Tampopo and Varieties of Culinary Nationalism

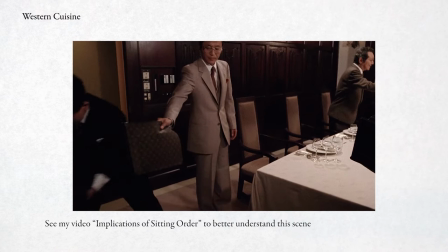4:27 The waiter appears in a dinner jacket. The menu is written in French and English only. Yet, in both scenes, an expectation for Japanese behavior in etiquette is expected.
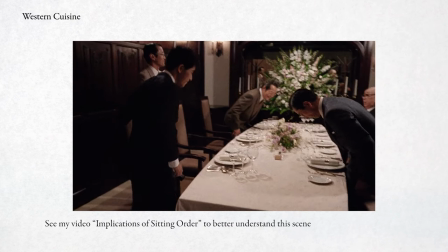4:36 Expected, but disestablished.
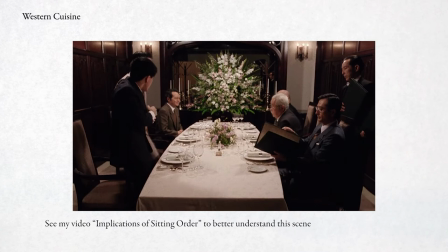4:38 Avoiding embarrassment for your superiors, and the implicit promises of career advancement for doing so is supplanted by a reverence for a perfectly and skillfully assembled meal.
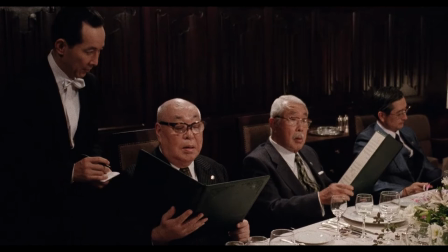4:46 Notice how the cinematography reinforces the play of contrasts. The rigid song and dance of proper seating is shot with a comically shaky handheld camera.
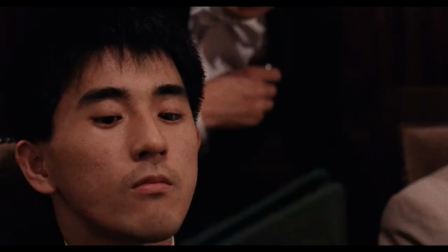4:55 An orderly exterior is portrayed by stuffiness and discomfort. Then when the man in the lowest seat starts his order, rock solid.
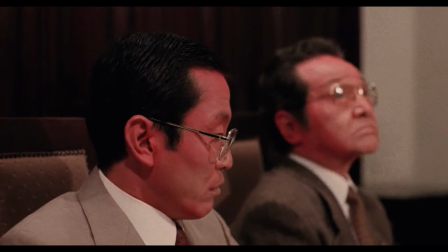5:03 And so it continues until he completes defying the expectations of his position and we pan to the other diners, literally red in the face.
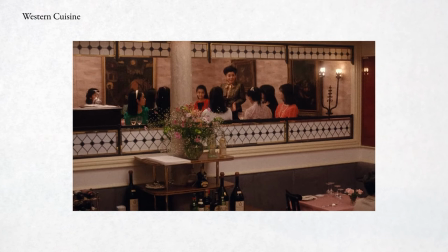5:10 We are then visually transported to the spaghetti slurping scene. An older woman is teaching young women the proper way to eat spaghetti.
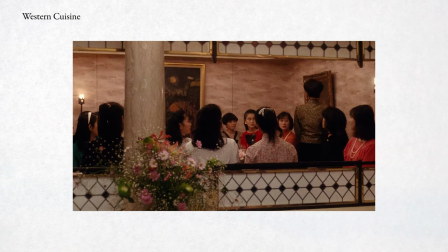5:17 She mentions that noisily eating noodles is forbidden in foreign countries. We infer that girls belong to affluent households, or at least households with ambitions towards high society, which implicitly involves learning the ways of the West.
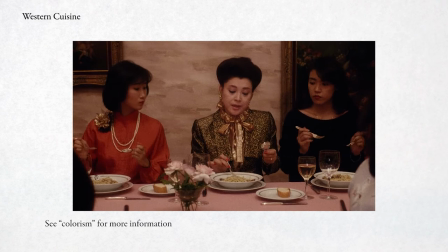5:29 Subtly, class intersects with ethnicity. Just like painting faces red in the previous scene, the instructor is painted white.
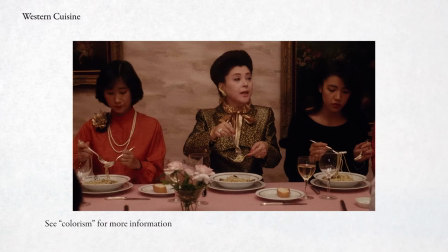5:36 Her facial makeup is clearly lightning. The instructor chooses this application, perhaps in part to enhance our credibility in teaching about Western ways.
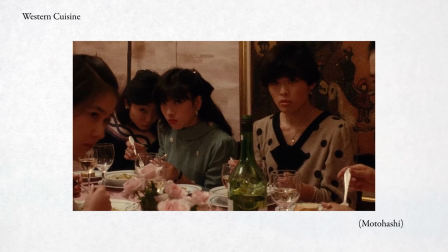5:44 The content of her lesson parallels this. Making no sound while eating noodles unlearns a Japanese tendency where slurping is acceptable, even desirous.
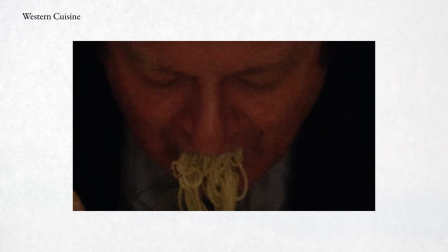5:53 This is then parodied by an actual white person who, like the man with the specialized order, breaks a silly convention through the simple enjoyment of his meal.
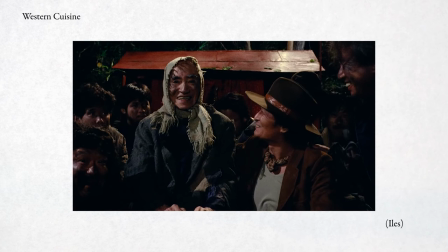6:01 Later, homeless gourmets satiricize fixation on the West not just through parody, but with irony.
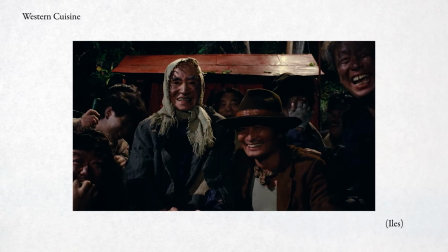6:07 This peculiar group, a proxy for consumer culture as a whole, is so fixated on the perfect meal that they ignore the absence of another necessity, shelter.
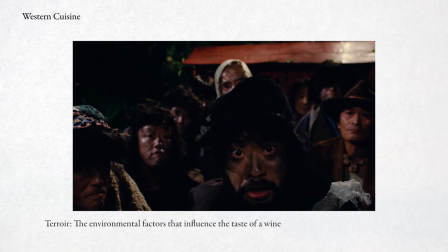6:16 One man in particular monologues about a French wine he had, even expounding on the weather conditions five years ago in the faraway winemaking region of Bordeaux.
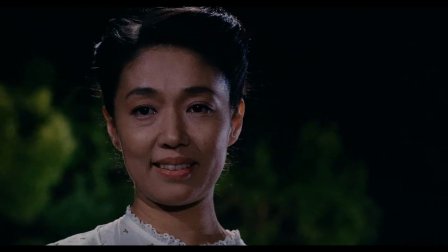6:24 This is despite his having minimal protection from the weather that falls on his own head.
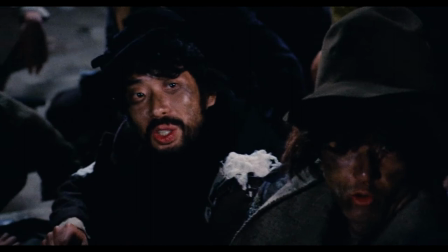6:28 The camera on these men is patient, giving us plenty of time to perceive their faces and them plenty of time to share their wisdom and their talent.
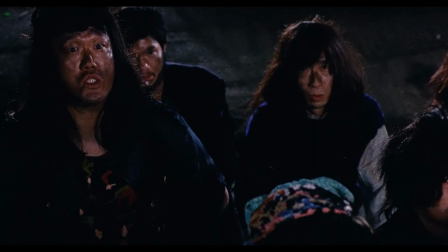6:35 It seems in a Tommy's view, it's better to be a wise vagabond than a rich fool.
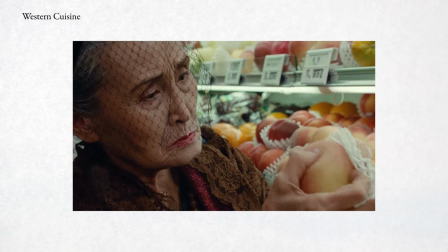6:40 Finally, the fetishization of Western food is taken literally in the grocery store sequence.
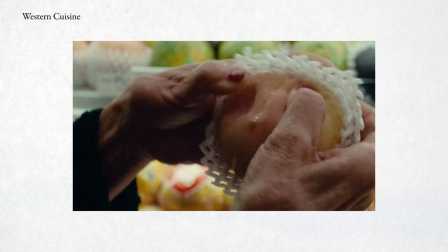6:45 A woman suggestively fondles Western fruits, cheeses, and pastries, affixed by an obsession with the West that has risen to sexuality.
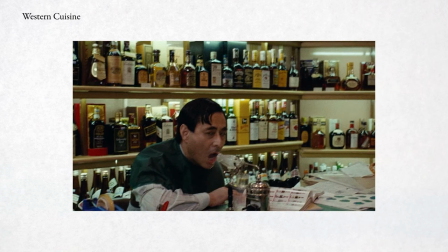6:52 Even the man trying to stop her is introduced inhaling expensive Western liquor with a mechanism that is itself quite suggestive and phallic.
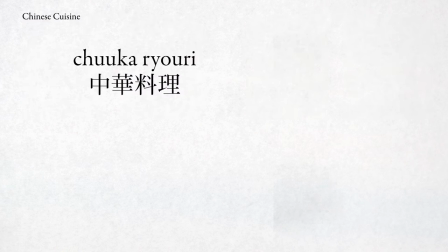7:00 So far, food has been romanticized as representing a household or nation, and fetishized as an object of allure and desire.
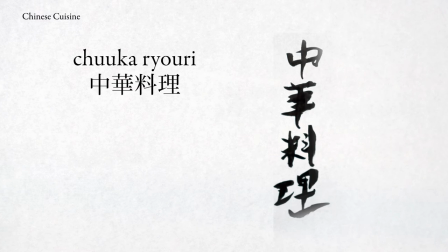7:07 With Chinese cuisine called chukagyori in Japanese, I believe the theme is modernization and transition.
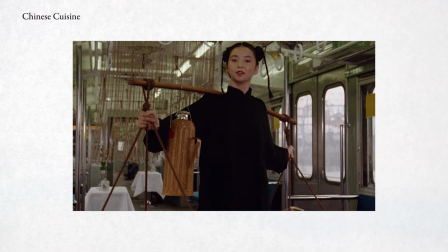7:13 A dim sum girl is dressed in traditional Chinese clothing and carries her offerings on a shoulder-mounted pole, not a cart.
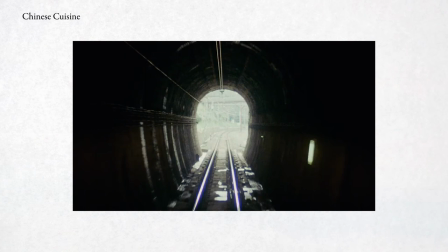7:19 Her appearance is flanked spatially and temporally by wonderful views of urbanized cityscapes flying by, sometimes in accelerated motion. Japan's sophisticated train system is the symbol of the country's post-war revitalization, moving ever forward and leaving China behind.
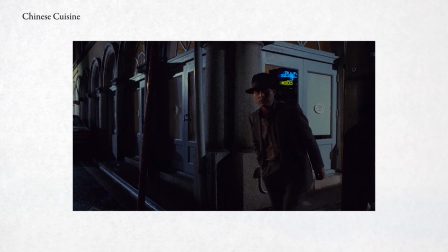7:34 However, not everything must be discarded. The owner of the high-end Western grocery store closes up and immediately heads for a Peking Duck restaurant.
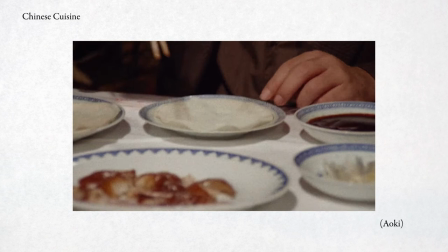7:42 Peking Duck is a rarefied preparation, seen in Japan as following a long, static history.
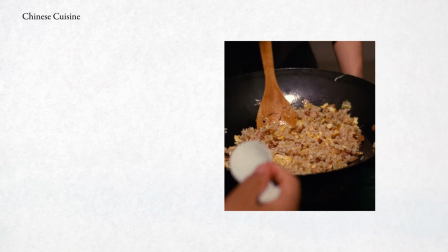7:47 In this portrayal, the traditional ways of China is something to respectfully reproduce, and advancement into the future is not the ultimate virtue.
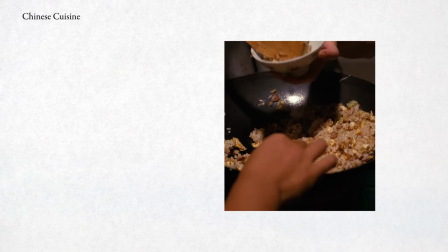7:54 Immediately following, another domestic scene involves fried rice. Although fried rice is universal anywhere rice is eaten, it's coded as Chinese here and in Japan generally.
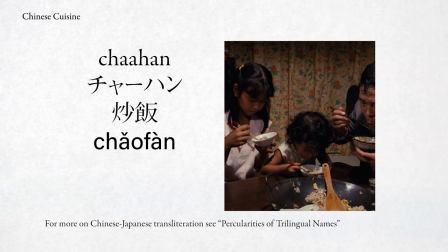8:03 The Japanese name derives directly from the Chinese chaofan and is written in katakana. Also, the mother cooks and serves the meal in a wok.
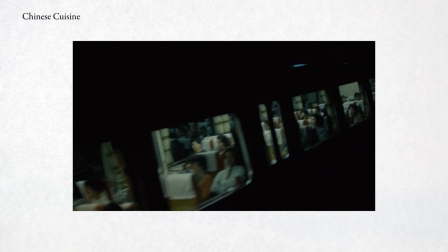8:11 This scene is interrupted with a single shot of a moving train, this time a sleeper car, perhaps linking it to the dim sum girl.
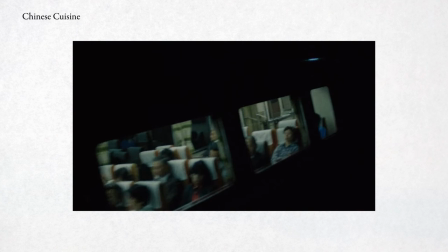8:18 The transition here is different but clear, the transition between life and death. Finally, the movie's central dish.
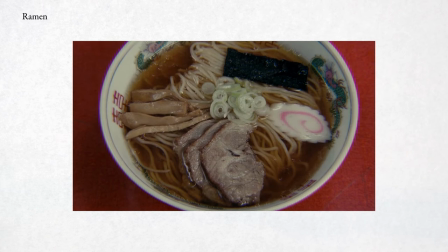8:25 Ramen has become tremendously popular in recent years, with its rich flavors spreading all over the world and converting international fans.
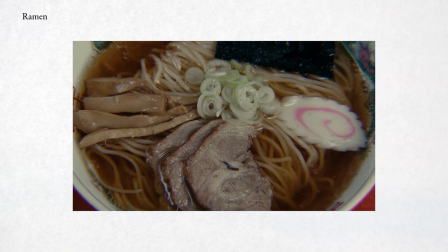8:31 Tampopo exists in a crossroads between the dish's Chinese origins and its modern conception, which is Japanese or even supernational.
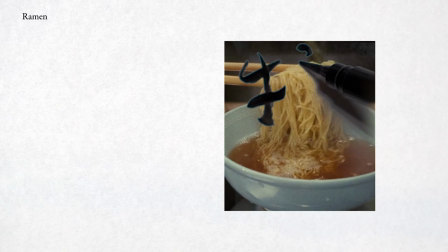8:38 Ramen became established in Japan during the late 1800s following Japanese imperial expansions into China.
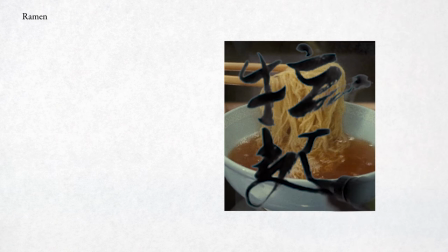8:44 One popular story is that it gained further popularity after World War II when migrants and returning settlers arrived with new recipes and tastes, setting up Chinese restaurants.
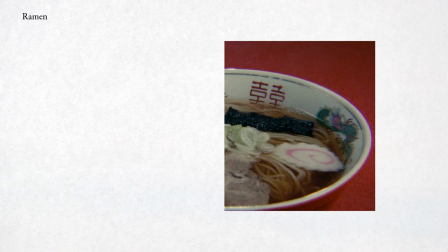8:52 The name itself is derived from the Chinese for pulled noodles and shares its pronunciation, la mien. In Tom Popo, ramen is still unabashedly a Chinese dish. Our first image of ramen has it served in bowls with a Chinese dragon design and a Chinese calligraphic design called Shuang Shi, indicating joy.
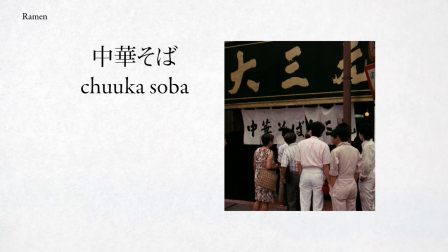9:11 These details are everywhere. The first ramen shop visited advertises itself as selling Chu Ka Soba, or Chinese noodles, an earlier name for ramen.
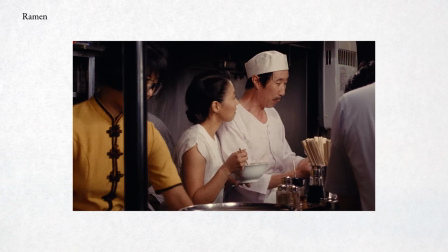9:19 Another features a chef wearing a Chinese shirt and a customer wearing a Chinese skull cap.
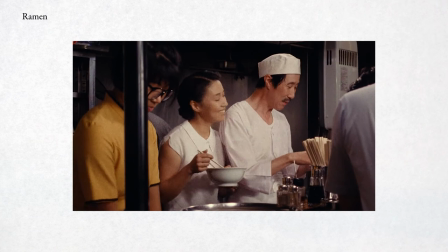9:24 In yet another scene, we see a waitress in a Chinese top, and a chef who even speaks Chinese, responding to arigato with
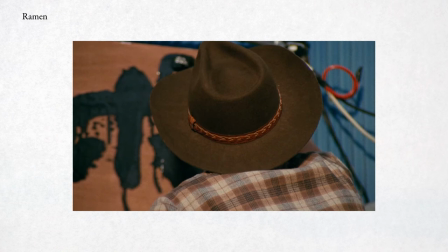9:34 The progression of the titular shop is a metaphor for the journey of its signature dish. It begins in a dilapidated state as rai-rai-kin.
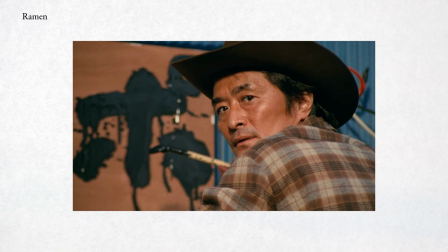9:41 Later, as Tompopo the woman starts to blossom as a chef, she lends her native Japanese name to the restaurant,
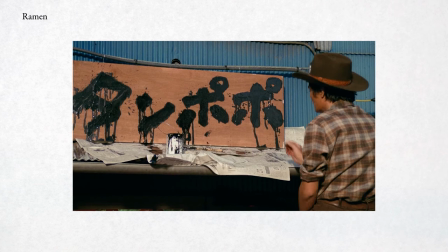9:46 which is given a new sign written in messy katakana, reflecting the redefinition of ramen in the Japanese tradition.
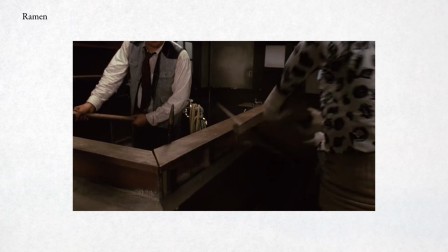9:52 The ultimate form of the restaurant shows internationalization of ramen in a way precocious to the film's 1985 release.
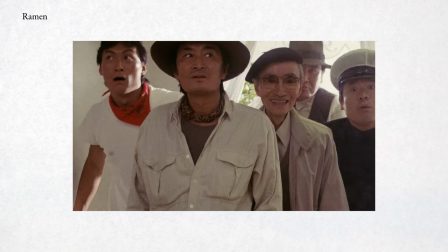9:59 The Japanese signage has been replaced with Roman lettering.
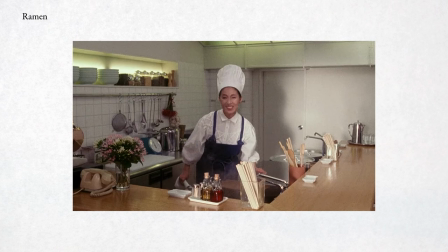10:02 The inside has been similarly remodeled, maintaining the layout of a traditional ramen restaurant but dressed like a modern Western kitchen.
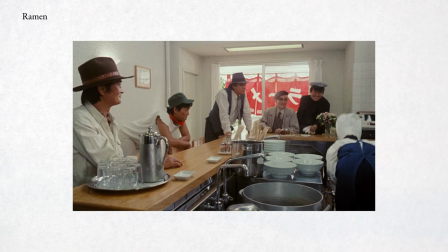10:09 Tom Popo is clothed like a French chef and the hanging boards with menu items have been replaced with framed pictures.
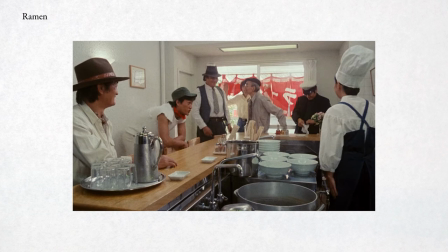10:15 Even the bowls have been wiped of their traditional decorations. Chinese influences are left in the past, with western ones the destination of progress.
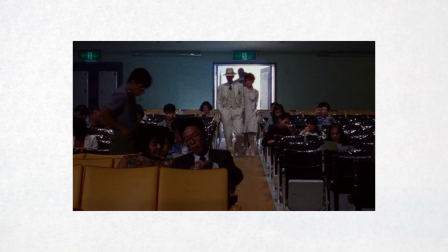10:22 One more group of famous scenes belong to a category that supersedes nationality. They revolve around the man in the white suit.
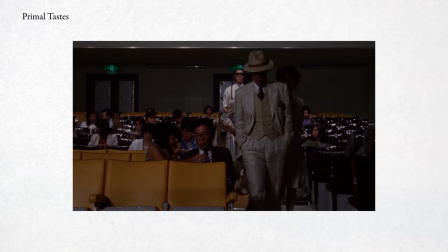10:30 Despite his dapper dress, I would label this last category the primal.
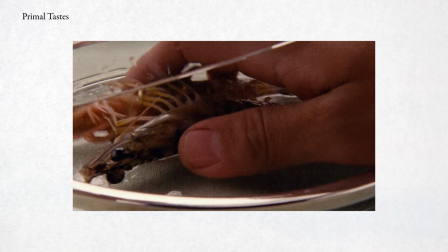10:37 Sometimes the best bite comes from nature itself. This man upholds that through an obsession with raw foods.
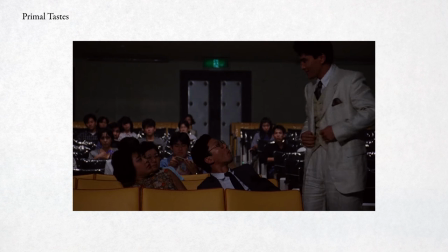10:43 He embodies the primal state of nature, not just in his diet, but in his behavior. He is a gangster and shows his willingness to use intimidation and violence from the opening scene.
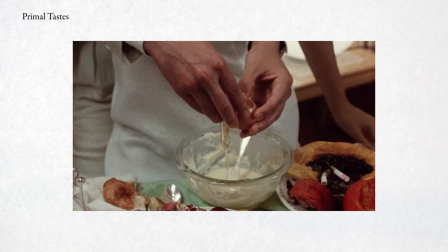10:52 He is also fascinated in sex, with his intimate engagements with his partner. His food is rife with sexual imagery.
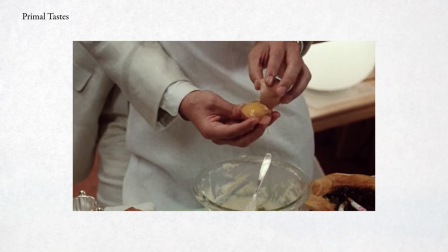10:58 The egg is literally the female zygote and still doesn't compete with another scene.
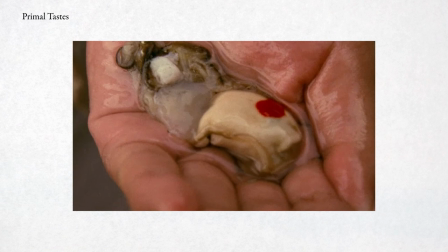11:02 A fresh oyster, long compared to the human vulva, is marked with blood and then eaten out of the hand of a young girl.
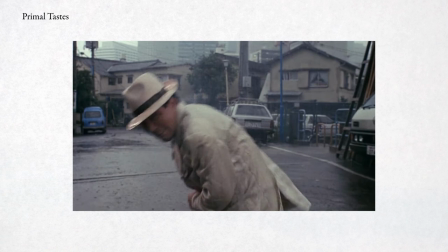11:09 Blood, unexpectedly drawn from the lip of the man, ties the scene both to his violent tendencies and associates the girl with virginity and purity.
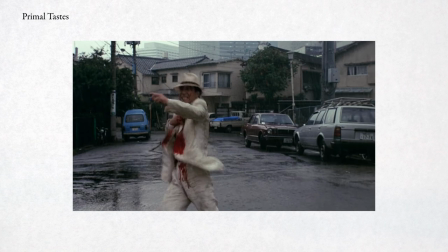11:17 Violence is eventually turned against him. Humans eat, fornicate, bleed, and die, and he shows no sadness in having gone through all of this.
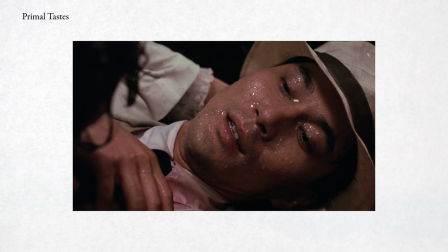11:24 As he hemorrhages from his own innards, he states his one regret, that he could not have eaten the grilled intestines of boars that have gorged themselves on yams.
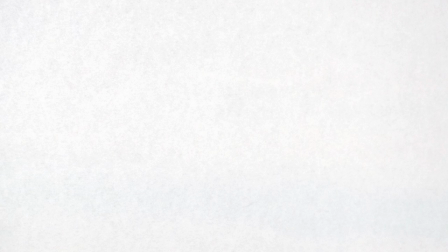11:33 Tampapo is incredible. So much goes into what we eat that in just telling stories of food or in setting out to define national associations for them, wide aspects of society are addressed.
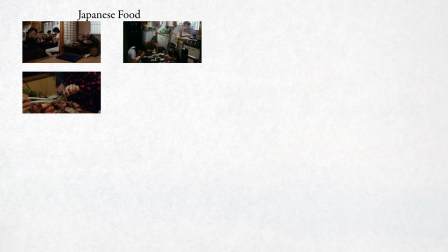11:44 Examining Japanese cuisine and its self-conception relates to how the Japanese nation conceives of itself and how this serves as a macrocosm for the household.
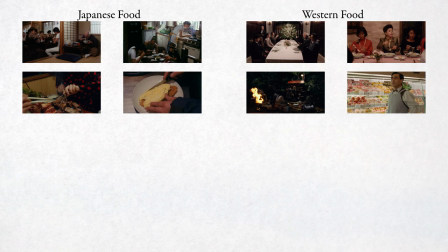11:52 The place of Western influence food as an indicator of status can be similarly interpreted through considering broader Japanese views towards the West. An eye towards the future, a hope for prosperity, with more than a hint of opulence.
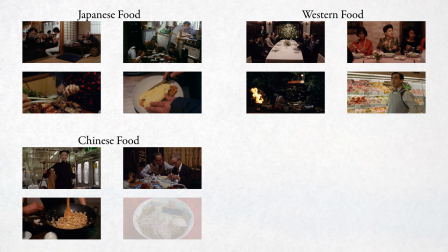12:05 Conversely, Chinese food and ramen itself is filtered by a transition from past to present of Japan's historical influences and how much should be persisted or surrendered.
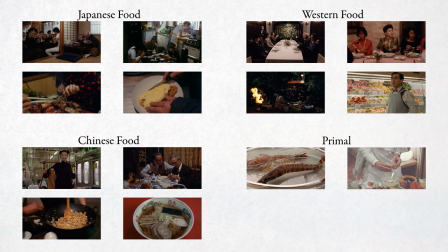12:14 This relationship has evolved greatly in the decades since Tom Popo's release, with the future yet undefined.
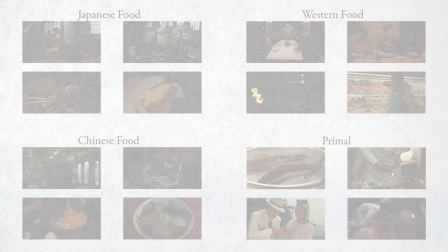12:20 Finally, we were reminded that before society, we were just human animals, only sometimes dressed up in fancy suits.
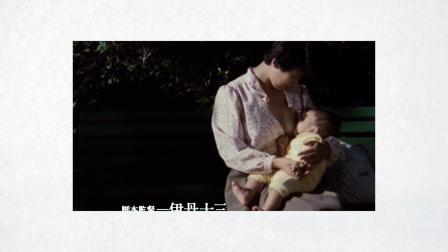12:27 It is therefore incredibly apt that the movie closes with the most essential human meal of them all.